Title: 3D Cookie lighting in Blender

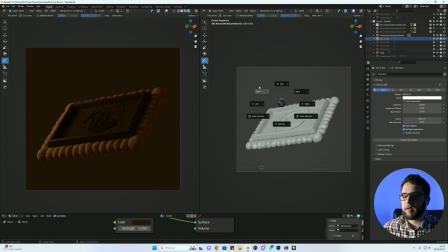Vamos ver se a gente consegue esse resultado
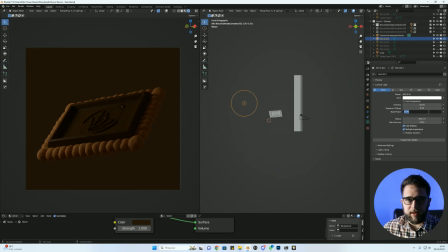Eu vou aumentar um pouquinho o Base Power para 60 60 parece legal E vamos jogá-la aqui para cima Aqui já tem um resultado interessante, mas vamos jogá-la mais para trás
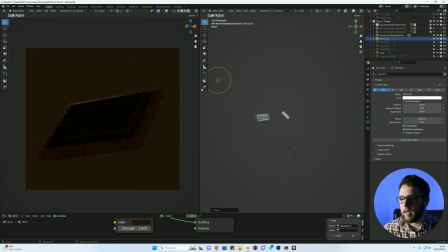Se eu coloco ela bem para trás, ela ilumina somente essas partes aqui de cima Se eu aumento o tamanho dela Para 600 Eu já consigo um pouquinho mais de brilho Aqui nessas regiões Vamos jogar um pouquinho mais Coisa leve,
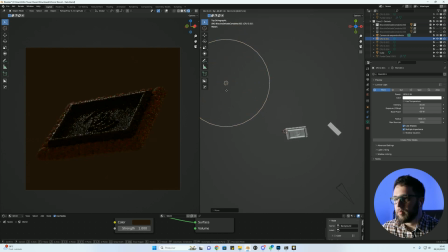não pode ser tão Bruto aqui o nosso movimento Eu já estou conseguindo um resultado interessante
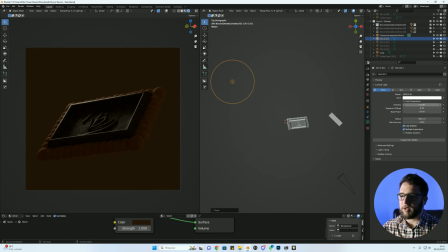Só que ele está muito difuso a luz Então vamos tentar baixar para 300 de novo Para conseguir um pouquinho mais de brilho Talvez 200 250 E vamos aumentar o Base Power para 80
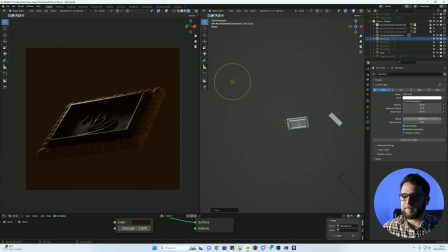A Intensidade para 40 E o tamanho para 350
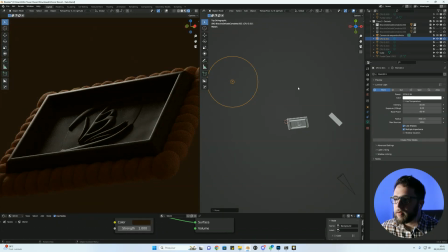Vou aproximar um pouquinho mais para enxergar melhor Problema de visão atacando pesado aqui
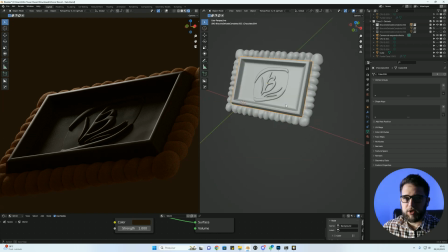Vamos deixar Eu não verifiquei se ele colocou isso aqui em Shade Smooth Mas vamos colocar em Shade Smooth
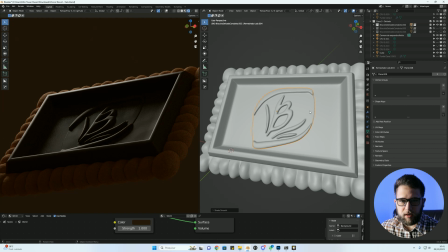Se você não está entendendo absolutamente nada Do que eu estou falando aqui agora Está muito rápido para você, etc e tal Cara, faz o meu curso de Blender dentro da Paladina Lá eu ensino todo o básico Até o avançado para você aprender Exatamente como que funciona todos esses parâmetros Beleza?
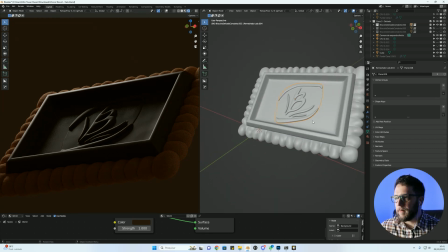Vou ver se tem algum modificador aqui Não tem nenhum eu acho que está interessante isso aqui, vou ter que mexer nos materiais depois,
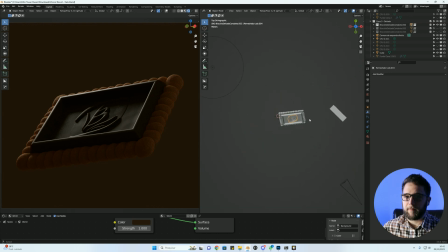provavelmente para que vocês acompanhem como isso aqui pode ficar ainda melhor mas, vamos trazer ele um pouquinho mais para cá
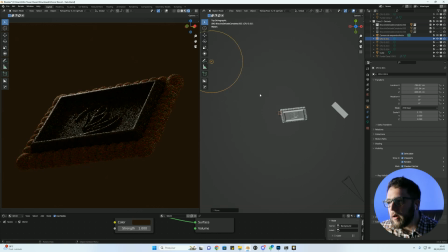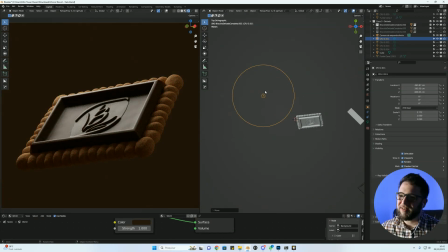se eu trago ele muito para cá, ele acaba ficando lavado, com um aspecto muito lavado, muito chapado vamos tentar trazer ele um pouquinho mais para cá Vamos rotacionar aqui
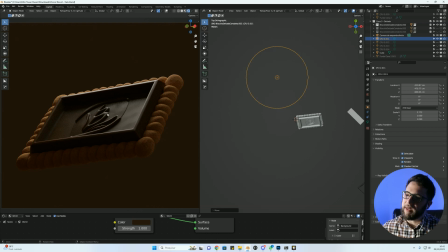Aqui eu já estou vendo O que acontece? Eu comecei a ter alguns brilhos Nessas regiões daqui Então essa posição aqui para O meu produto vai ficar interessante Portanto o que eu vou fazer? Eu vou manter essa daqui aqui atrás Certo?
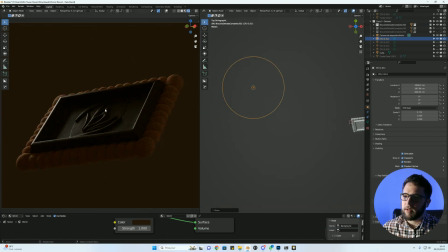Aqui atrás pegando só um brilhinho Nessa região Nota como ele fica com um brilhinho bem interessante
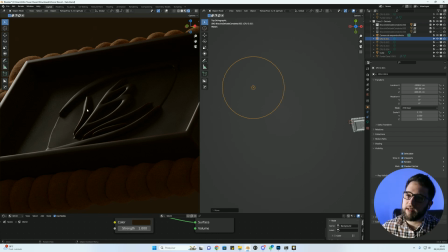Isso aqui só é possível Por causa Do jeito que foi modelado Ele é bem curvadinho Bem abaulado
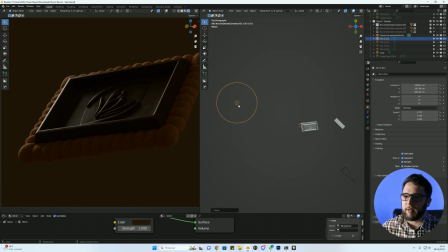Só que eu estou perdendo Um pouco de brilho aqui em cima Então vou ter que jogar ele um pouquinho pra cá Legal Vou manter ele assim por enquanto E vou duplicar essa luz
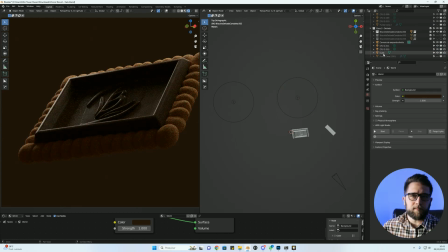Vou simplesmente excluir as outras que estavam aqui Vou excluir esse cubo que está aqui também Não preciso dele agora Legal, e vou jogar um pouquinho essa luz para cá
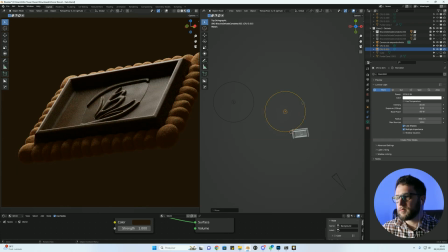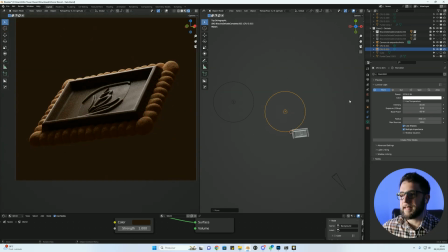Olha, ele fica com um aspecto dramático, interessante Certo?